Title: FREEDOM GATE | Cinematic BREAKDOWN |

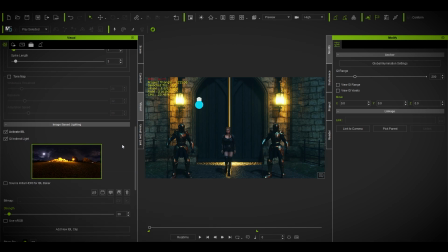[16:23]
So I used an image IBL Polyhaven. It's a very, very, very good website where you can go and use HDRs, tons of HDRs, day, night, snowy,
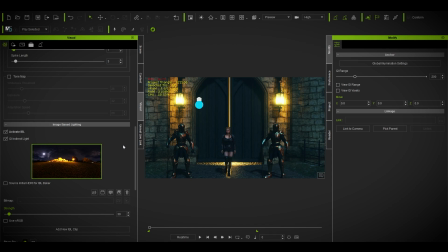[16:37]
different kind of things, all free from 1K to 8K, even 16K. So let me show you. Without this, it's pretty bland.
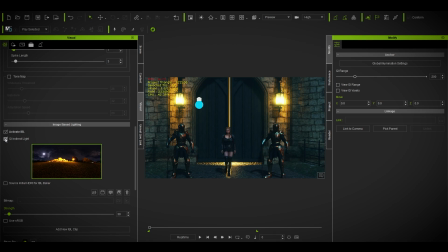[16:50]
With this, pretty interesting. If I disable this, you see it is missing something.
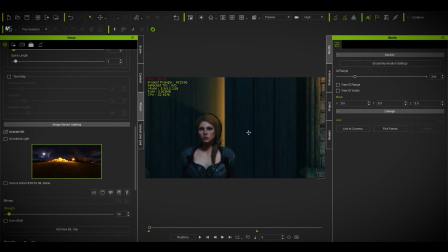[16:58]
Most of us don't use this, I guess. I'm just guessing. I'm not calling out anyone. I'm just stating the fact. After enabling this, it's giving me something in the skin. It's giving me something, some sort of bouncing light. It has to do with the AO and tracing.
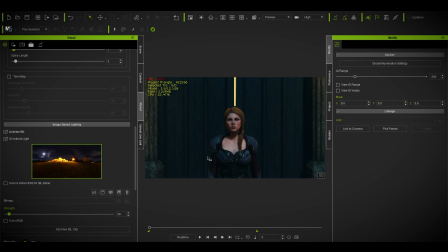[17:16]
It all comes back over there. So for me, 30 was enough.
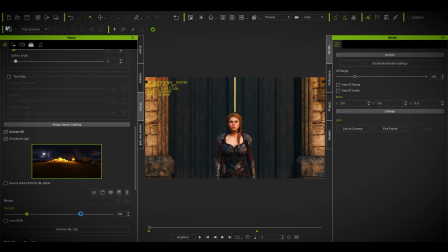[17:21]
I mean, you can go beyond that and this, but I don't need that. I just need this environment. As you can see, the fun fact is, if you go to this, there is this.
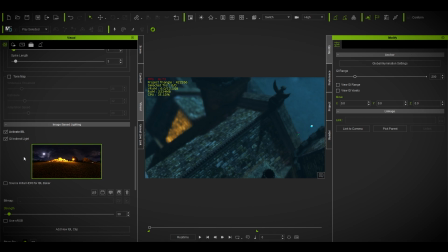[17:31]
I'm trying to, replicate this IBL with my scene. There has to be a source of moon. Instead of that, I'm using this moon source as my thunder, and it's cloudy,
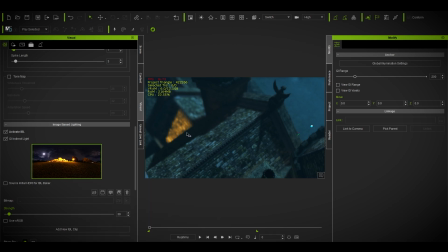[17:48]
and it has a warm color, which is helping me up a lot in this cinematic. Because if I don't use this, you can see it's kind of bland. Like disabling this, you don't see anything over here. It's just this light, nothing more.
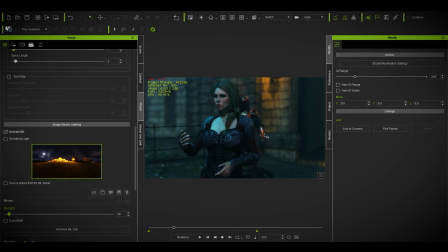[18:05]
But when I'm enabling this, it's bringing me this warm color in this texture as well. The texture is warm, so it's helping a lot to reflect from this to that. So yeah, I could have source initial HDR IBL Baker.
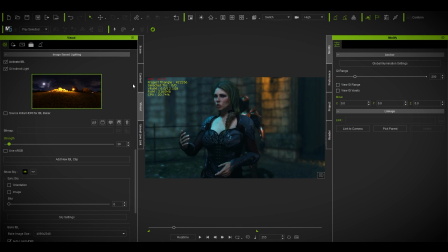[18:23]
I could have baked and used this, but I'm not that advanced in term of iClone, so I just passed it off. So yeah, I used a 4K over here, not this one. In general, the 4K animation,
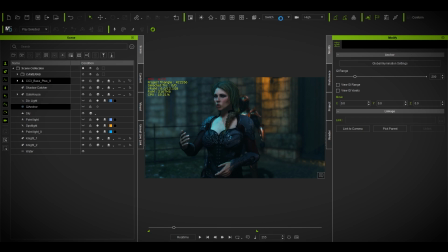[18:41]
I use the typical animation that iClone has to offer.
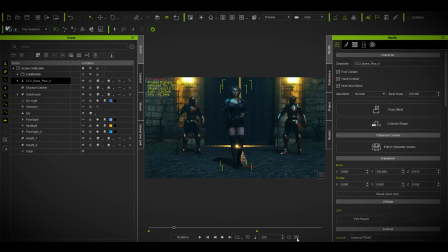[18:48]
Like, as you can see,
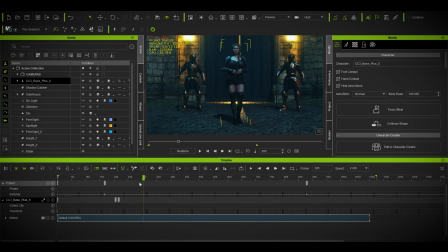[18:53]
a typical walk, and then this I had to just blend all these things. I wish I could show you what were the emotions, but I don't have that, unfortunately.
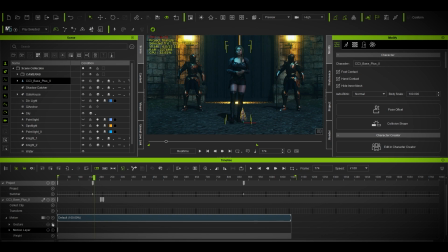[19:06]
Do I? No, I don't have that. Sadly, I don't have. So like always, I used Replica Studio for the voice thing. There you go. I used the character Olivia from Replica to get the dialogues, and yeah,
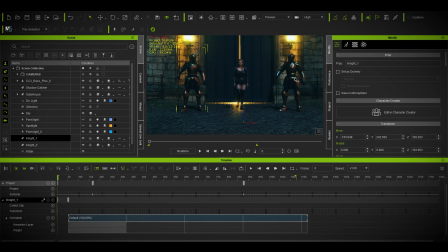[19:23]
that's all for this animation. I have already shown these two characters animation, how did they overlapped and all these things.
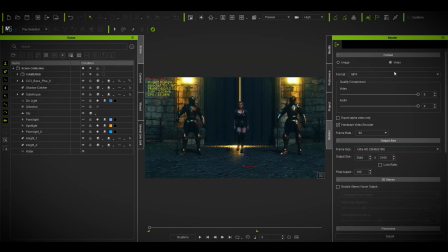[19:31]
So what else? I rendered out on MP4 Ultra HD. This everything is cranking up. High quality depth of field, cranked up the high thing. I didn't judge this over here. Color banding with noise, I don't know what does it do, but I just did it.
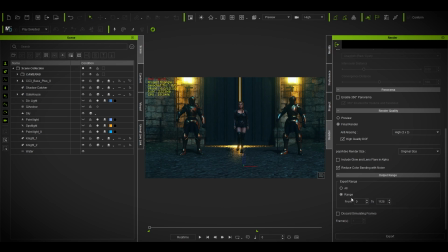[19:50]
And then 60 fps cinematic. I have nothing to discard the simulation because you're not seeing the simulation of the hair, though there are some
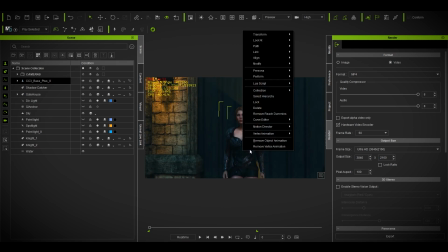[20:04]
simulations going on in her hair at this level of lag. I don't even see it. Motion blur, absolutely. Just use 50%. I don't use more. I just use the default. It helps a lot.
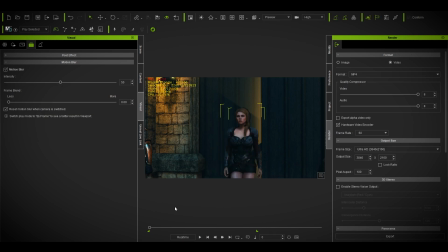[20:20]
Motion blur helps a lot. I'm really thankful to Revolution that they finally added motion blur on this version. It has been missing.